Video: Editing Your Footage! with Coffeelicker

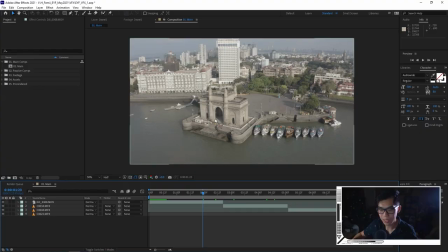4:09 I'm thinking that because this character is gonna be in this building over here, it's great to kind of point that out, going for that futuristic aesthetic. So maybe this is like a drone shot. I mean, it is a drone shot, but maybe it's like analyzing where this person is.
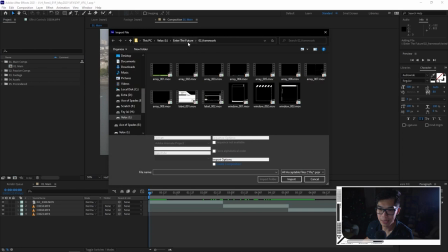4:21 And this person is like an Android. So I'm gonna start importing some assets from my Enter the Future pack. So let's bring this in.
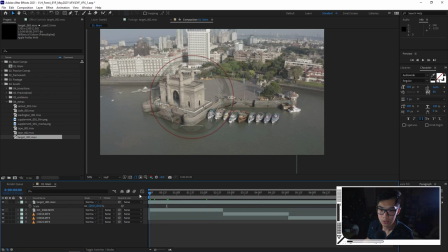4:28 Let's bring this in. Let's bring this in. I'm gonna drop this asset on top like this just to see if it actually looks good. So if I have this targeting kind of this area right over here, I think this might look good. But it looks kind of lame that it's not tracking the actual structure.
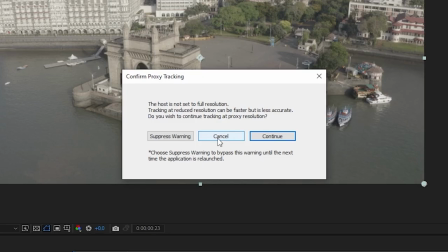4:43 I'm not sure what this is. pull up mocha and use mocha ae since i'm just doing some planar tracking oh god there's a lovely little warning so we're going to change the resolution
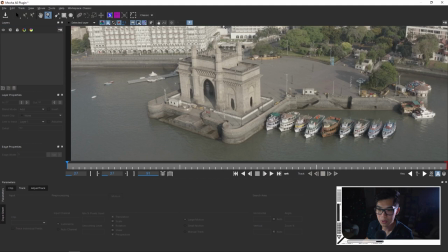4:50 to high because it's telling me that it's a half resolution might be faster but it won't be as accurate so we're just going to zoom in like this we're going to draw around the structure and we're just gonna track forward let mocha do its magic it's not magic
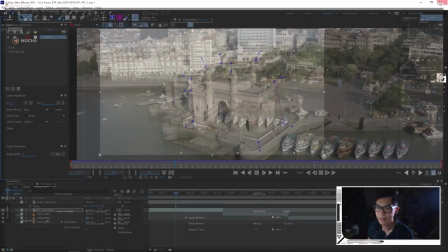5:02 it's like algorithm and formulas and some sort of science i don't know fit control s very important to save and then we're back in after effects i'm going to create a
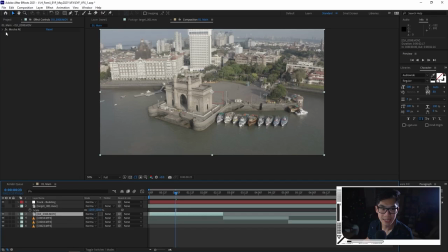5:09 new null object like this, call it track building. We're going to export the tracking data by hitting that create tracking data. And it's the only layer that I tracked, change the export option to transform. And then we're going to set the target to that one, the null object. And then now we have all this beautiful data like this. Oh, there's one problem though. Composition is in HD.
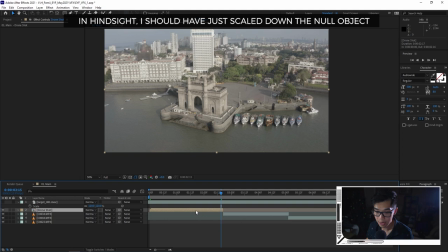5:30 So let me delete this and redo all this by pre-composing it. I mean, I could edit all this out but then i think that it is a mistake worth mentioning since this can happen to other people my after effects froze oh there we go all right here we are in mocha again but this time in hd all right now we do the same thing create track data boom now it is tracked onto that building and then now watch this enable the visibility so we see this thing uh
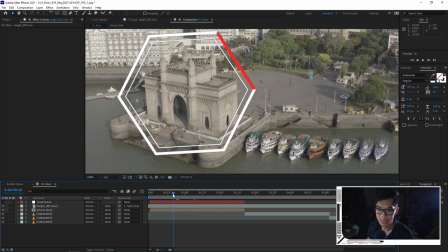5:52 we're going to have it approximately where we want it kind of like this and then we're going to parent it over to the null object this can just follow
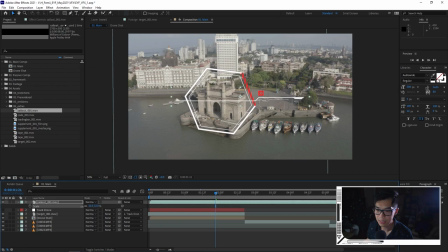5:59 the data another thing i want to add is this target element from my pack. And that is to basically establish what this is. So I kind of want to like put a text call out kind of like this. And then we'll also track it to that null object earlier. And the reason I'm doing that is because I'm going to add some text that says like, you know, target over here or something like that.
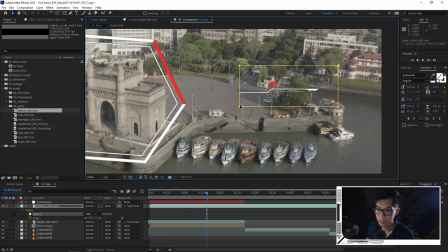6:16 I'm actually going to trim this by masking it just like that and keep it nice and short so that I can scale this up.
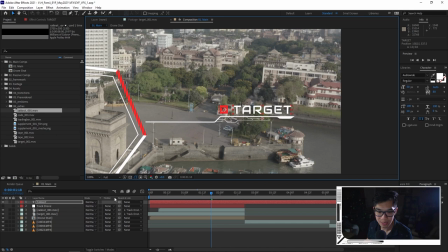6:23 Actually, we got something like this now. Okay. So we got this text. I'm going to parent it also over there. And then I kind of don't want it to just stay of add like a very simple flicker effect by playing with the opacity 100 zero just working backwards here 30
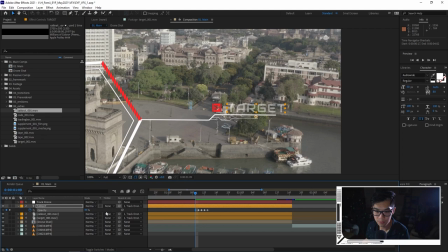6:37 zero and then i don't know maybe like 46 and then zero and then if i play up through this is what i have
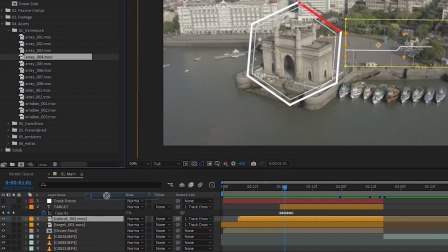6:43 so far for the shot so i feel like i'm missing some sort of like more elements to kind of make it look like a hud so i'm going to
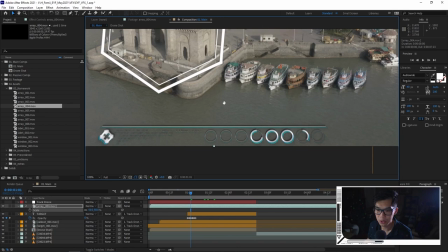6:49 add this array number four just right on top and then just make sure that the scale is matching and then this is kind of
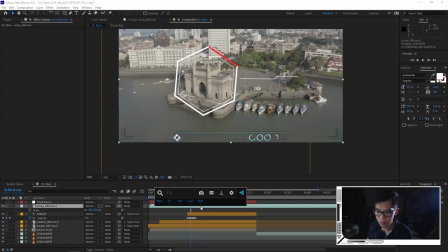6:55 like blue not matching with the highlight of the orange so i'm going to add something called change to color oh by the way this plugin is
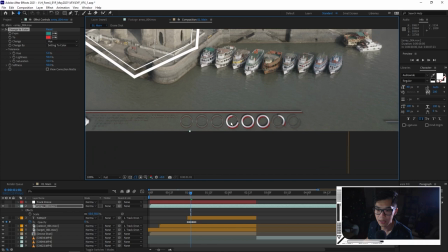7:02 called effects console by video copilot it's a free plugin and we're going to change the color from this color over here to this color over here and
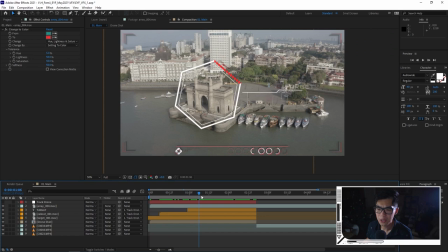7:10 then if we look back it's not bad but we want to change the hue light and saturation i think now this is not looking
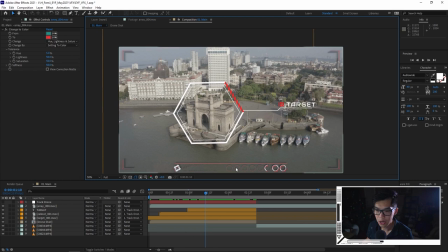7:15 bad so far but of course this is you know a very flat picture profile that is shot on the drone, but we're going to color it later on in post so that it's more like muted colors that I talked about earlier. All that BS that I was viewing. I'm just going to try and have the rough kind of like motion graphics done over here.
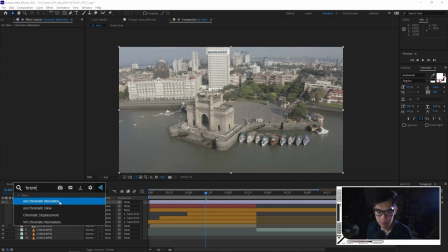7:31 And then I'm going to export it separately and then just lay it on top in Premiere. In terms of motion graphics, I'm happy with this. I'm going to use URI Giants Universe Series Chromatic Aberration like this.
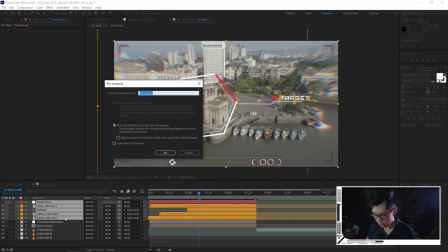7:39 So we're just going to highlight all of these things over here. It's the motion graphic and also the tracking null.
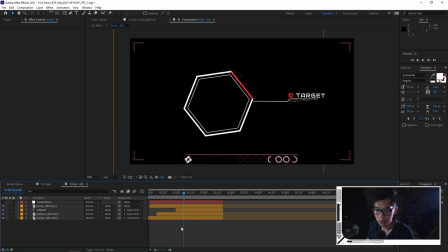7:44 And we're just going to call it something like drone mg mg standing for motion graphics and then in here i'm going to double click it make
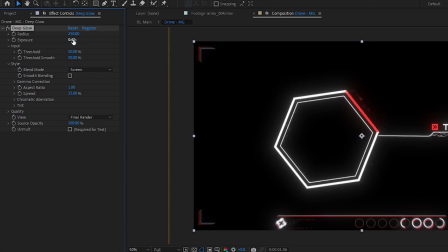7:52 a new adjustment layer call it deep glow since that's the effect that we are using much as like glowing things that's a little bit too much so
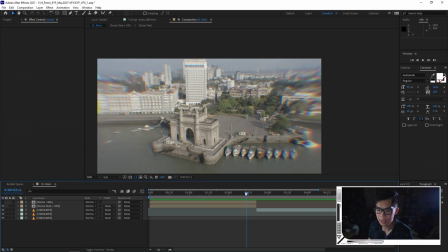7:59 we're just gonna pull it back to 0.4 now i'm thinking about doing an interesting transition into the next shot since this cut from here to here is a little bit harsh so one way to glue it together is by using one of my favorite plugins which is pixel sorter and i'm going
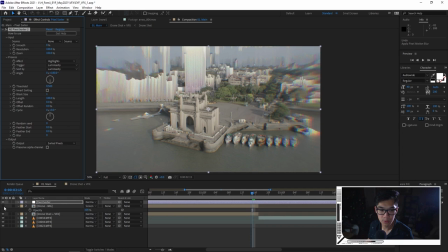8:12 to apply that to a new adjustment layer and And we'll even turn on the motion graphics so we can have that effect.